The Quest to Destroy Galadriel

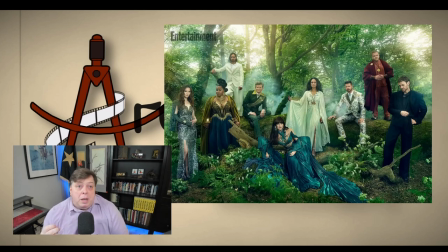Okay, we'll make her feminine. but we're gonna make everybody feminine and you can put that in your pipe and smoke it this week the agents of amazon release the official trailer for season two she's back warrior
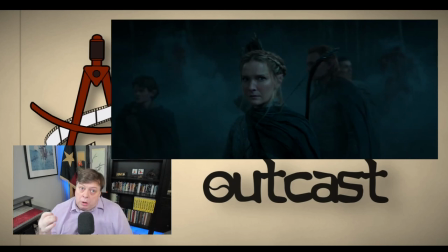galadriel makes her reappearance but y'all will notice there's a difference in how she's being portrayed this time flowing robes fancy hairstyle flattering makeup they're trying to thread the needle on one hand warrior on the other beautiful
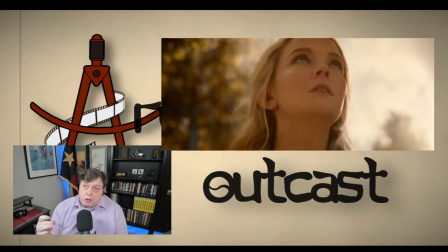woman this season they're not going to just show galadriel in her armor no no no they're going to go out of their way to show her as being hyper feminine look at the photography warm light soft focus they're going to portray galadriel as delicate
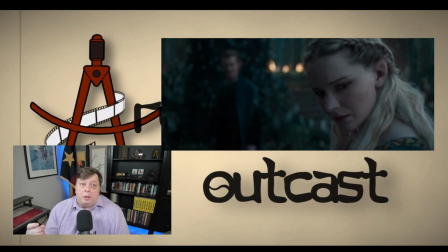vulnerable head down eyes down submissive delicate vulnerable woman
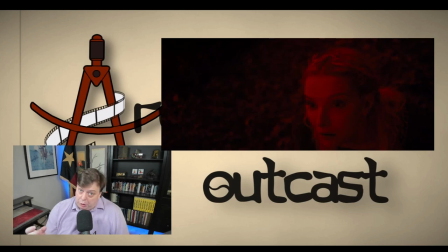placed into a position of peril and if you don't get the message red light galadriel
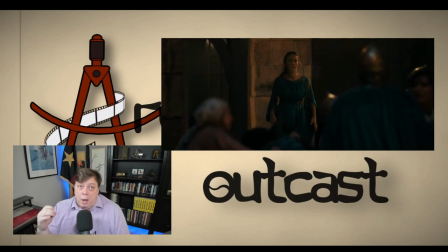looking very feminine and long flowing robes being confronted by a man in full armor complete with helmet where have i seen this symbolism before i should recall this i
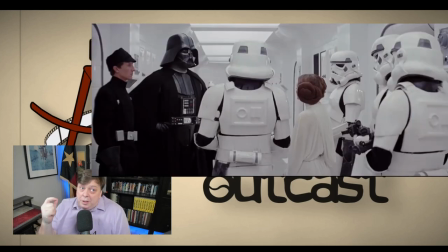know i've seen this image i knew i'd seen that imagery somewhere before a woman in a loose flowing dress being confronted by a man in full armor it emphasizes the woman's vulnerability and it's supposed to make the audience sympathetic towards
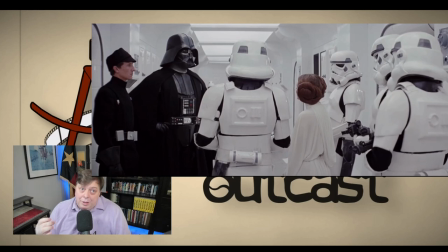the woman. Assuming the audience likes the woman, we are shown Galadriel dancing.
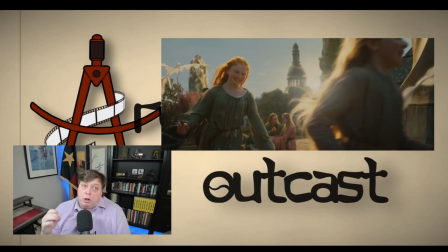I'm going to repeat myself. She's photographed in warm light, soft focus, hair flying in the wind, flattering makeup, gentle happy smile.
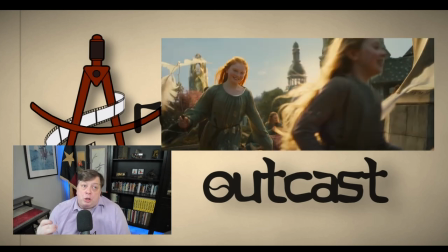Galadriel is being portrayed as hyper feminine. Now where I come from we call this a setup galadriel's in a cage and y'all will
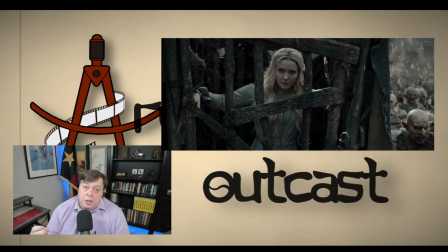notice she ain't wearing her armor brandishing a weapon glaring into the camera she's wearing a dress while in chains shoulders hunched leaning forward head down soft eyes pleading with the camera galadriel is being degraded humiliated and demeaned the agents of amazon are saying you didn't like what we did with gladriel in season one okay try this on for size we're left with the
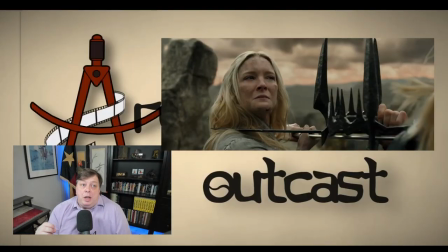last scene of the trailer the last statement the agents of amazon wanted to make before the beginning of season two disheveled hair dirty battered bloody face with blade at her throat the agents of amazon hate hate hate
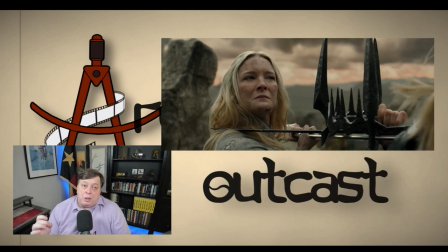galadriel and everything she represents everything she stands for the agents of amazon are trying to attack and deconstruct traditional notions of feminine power we go back
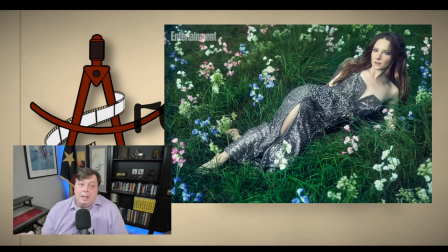to this photograph of morphe clark reclining in the slinky dress bare shoulders glimpse of
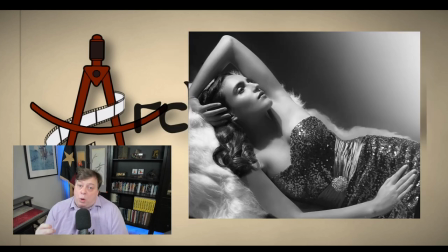thigh the agents of amazon are taking a page straight out of old hollywood's playbook of presenting actresses as beautiful,
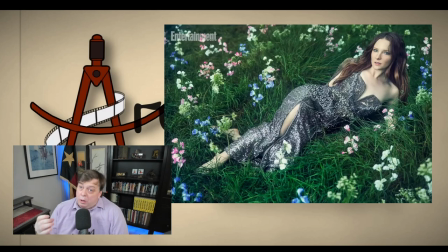sexy, and desirable. Feminine. Modern academic and corporate feminists, I know I'm being redundant, all say the same thing. This is disgusting. Forcing women to degrade themselves by catering to the male gaze?
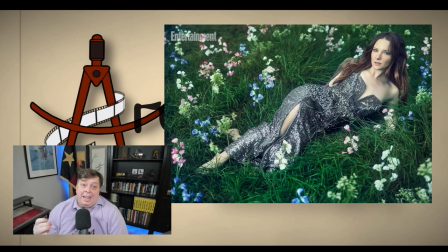Bleh! Understanding why these feminists hate, no loathe traditional feminine power, will answer the question why they hate Galadriel. Let me ask you all a question. What is the deeper cultural symbolism, cultural message of this image? For hundreds of years in Western culture, it actually goes way further back than that and involves a lot more cultures, but that conversation starts to get really complicated.